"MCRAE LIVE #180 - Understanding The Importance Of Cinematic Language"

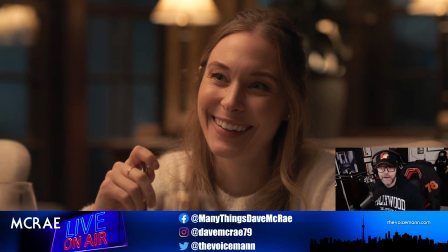They're talking about Chris and Mark, and they're laughing. And so there's that feeling, again, through the use of cinematic language in terms of lighting. We are also in a 3-shot of the girls at the table, right? Medium close-ups of the 3 girls at the table.
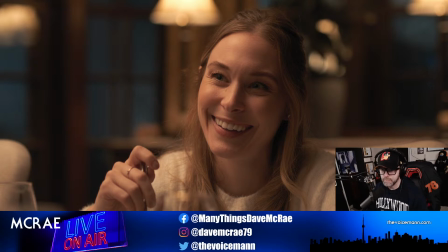And that's where we stay until we don't, and we'll get to that in a second, right? Now, have I gone on here?
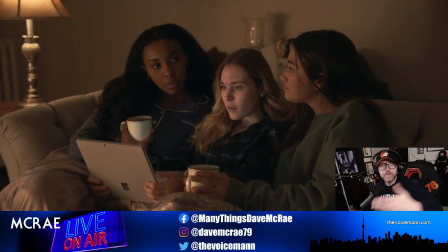Let's, yeah, okay. So, and then again here, when we get to the living room, same thing, right? A little bit of a false sense of security. They're inside, right? They are, things are warmly lit, more of a tungsten kind of warmer feel, right? The girls are on the couch. They're drinking their hot cocoa. They're watching a little horror movie.
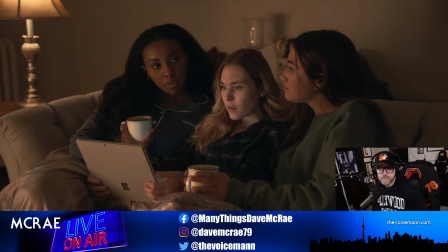Things are kind of cozy. They're snuggled up together. Again, we are conveying a feeling to the audience through the use of lighting, which isn't the only use of cinematic language. Like I said, there's many uses: framing, camera angles, character emotion, setting. It's the language of cinema.
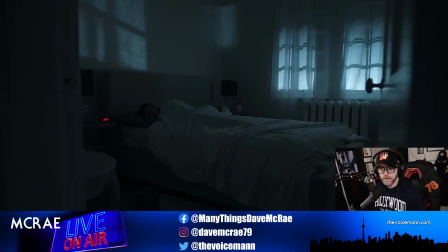Now, when we go to the next one here, so this is after the phone call, right? And this is after Justine's death. Spoiler alert, but if you haven't seen it now, it's been out for 3 weeks. You're in no rush.
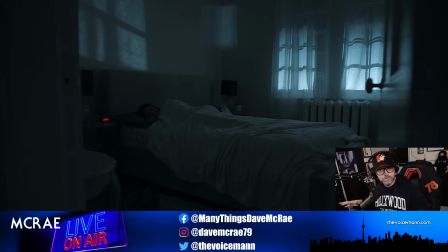Things start to get cooler, right? Things start to get cooler. You know what I mean? Because it's nighttime, the lights are off, it's colder, and this is more of that ominous sort of vibe, right? This was the tone and the feeling of when Justine met her maker, so to speak.
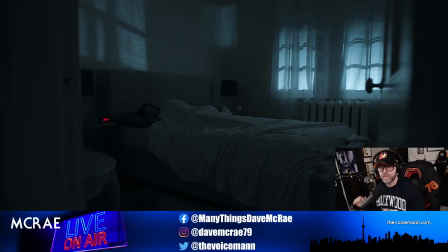And this is sort of that feeling of, the third color palette, essentially, okay, for lack of a better word, right? Isolation, cold,
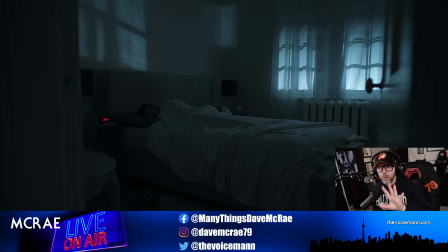those nice sort of, it's not blue lighting. It's more of that. It's more of what moonlight really is, right? But again, it's that cold, dark, ominous vibe. That's number 3. That's number 3. And you see that.
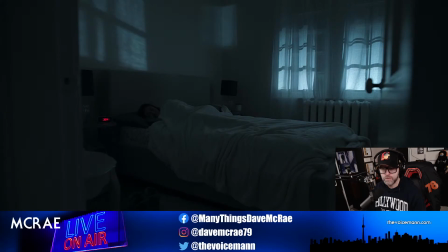Oh, where are we here? Where are we? That's right. Yeah. Okay. So I guess I take that off. And then we do this one. Again, same thing, right?
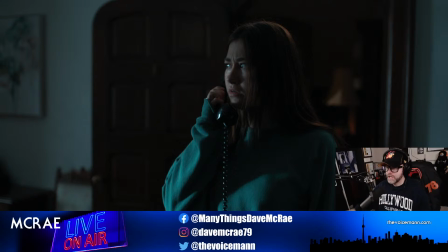When she's going through the house and she's on the phone, and then of course she, walks up the stairs and all that kind of stuff. That again is, it's cold, it's dark, it's eerie, right? Things are closing in around her, right? You know what I'm saying? Now this here is your transition.
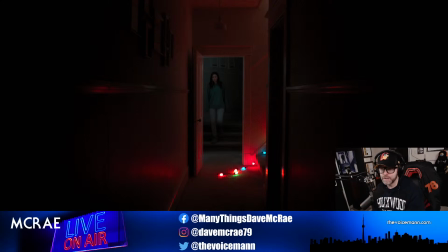This is your transition. Look at the lighting behind Victoria and look at the lighting in front of Victoria. Now, are you thinking of this consciously when you're watching this movie? No. And if it's done right and done well, you probably shouldn't, unless you're just one of those people that is so astute that you look for this kind of stuff.
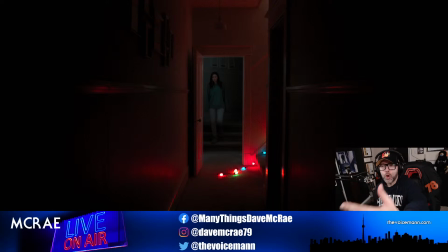But again, there is a transition happening, right? She is going from the colder, dark, sort of creepy, eerie, ominous, right? And now she's coming into the evil, caution, warning, go back.
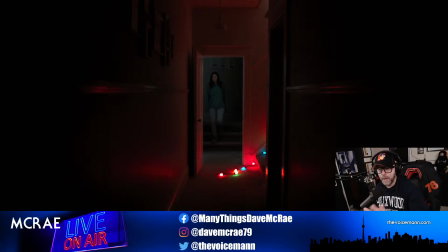What the fuck are you doing? Red, stop. She's coming into that, right? Again, cinematic language.
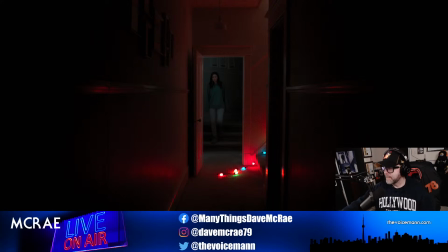These are things that are not by accident. These are things that filmmakers, and it's not just in this film, obviously, but these are things that myself and Bruce paid very much attention to when we were crafting the film, It's Me, Billy,
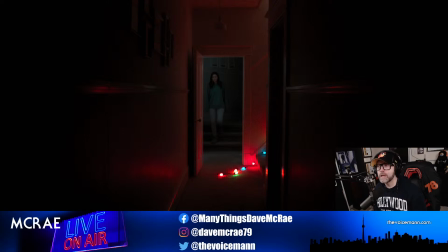and writing the film, crafting the shots. We have a very good understanding of what cinematic language is and how to convey that on screen to instill a feeling to the audience or a message to the audience, whether subconsciously or consciously. So again, you see that here, right? There's that transition.